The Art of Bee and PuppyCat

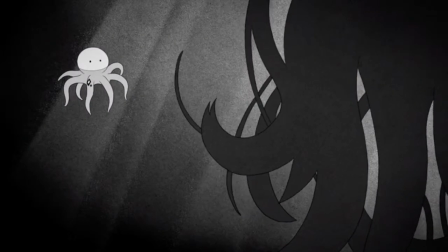11:36 So the dream sequences and also the song animated parts, whatever you want to call them,
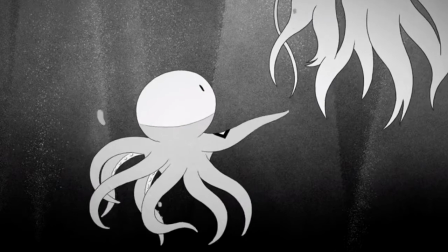11:42 are designed in surreal ways so the dreams are
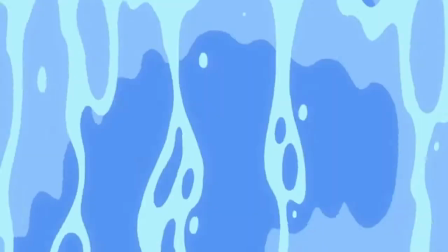11:47 very floaty with water floating around which makes it well i guess feel really dreamy
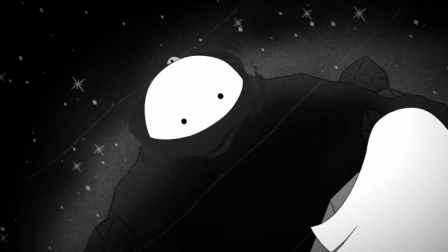11:53 that's the whole point and the songs are actually in a different style with kind
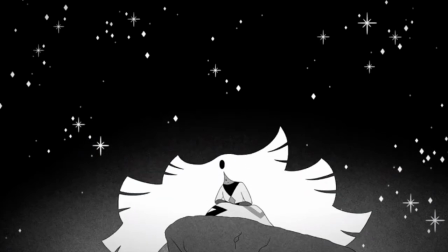11:59 of slower animation i'd say that makes them kind of look like they were cut out of paper the environments
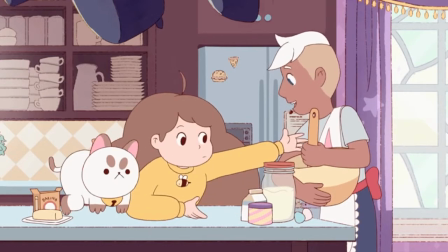12:06 are well thought out and detailed which showed me that they took pride in designing the environments to look somewhat real.
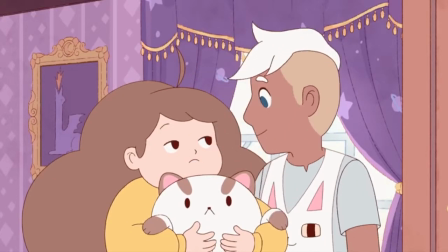12:18 Each and every character is pretty round and soft around the edges, adding to the soft nature of the show.
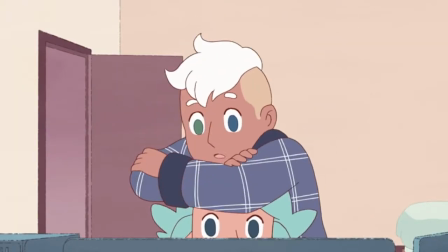12:26 Each character's design matches their personality really well in my opinion, so good.
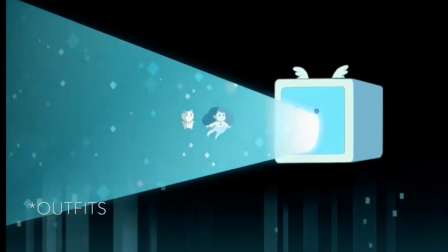12:33 Something I love that the creators did is that they designed various outfit for the characters, especially Bee.
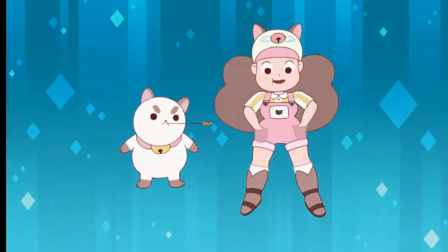12:40 I love that aspect since it makes the characters seem more real
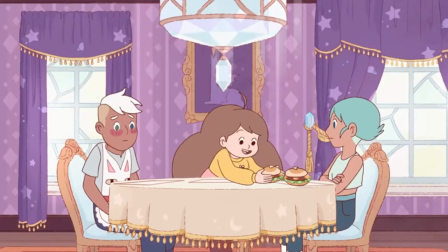12:44 and you know real people wear different outfits every day so
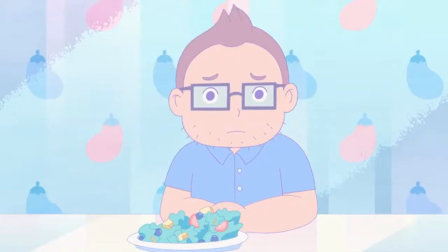12:49 definitely love that they did that and that's all i kind of have to say on
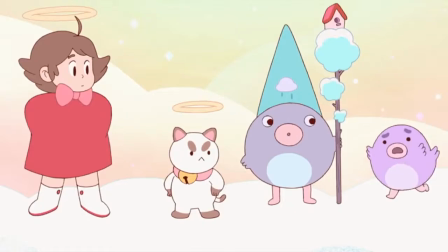12:54 character design i just think all of them look really cute and soft and huggable and
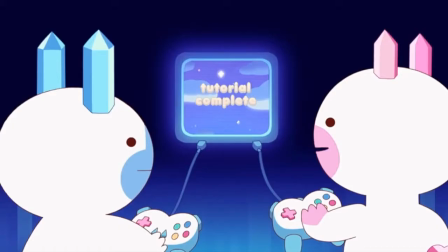12:58 nice so yeah i probably overlooked some different
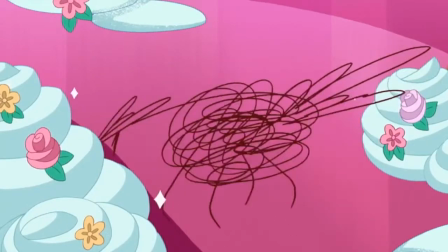13:04 things about the artwork but that's all right and again leave a comment if you think I missed something
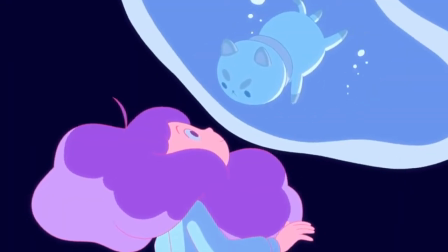13:10 or I should go over something else in a future video so honestly
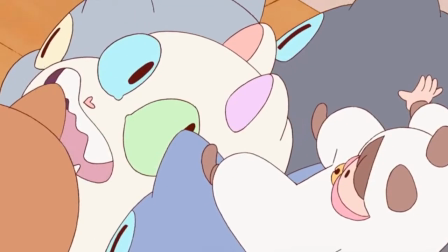13:15 Bee and Puppycat is beautiful fun and such an enjoyable show and I would recommend
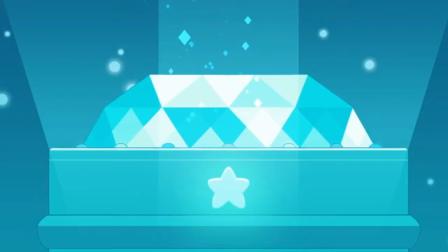13:21 it to anyone to watch so please go give it a watch you won't regret it it's amazing thanks
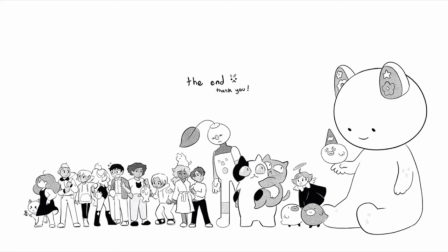13:29 for watching I hope you enjoyed this review and overlook of Bee and Puppycat and its artwork make sure to subscribe check out my social media, and visit my art shops for more crazy art stuff from me. Bye-bye!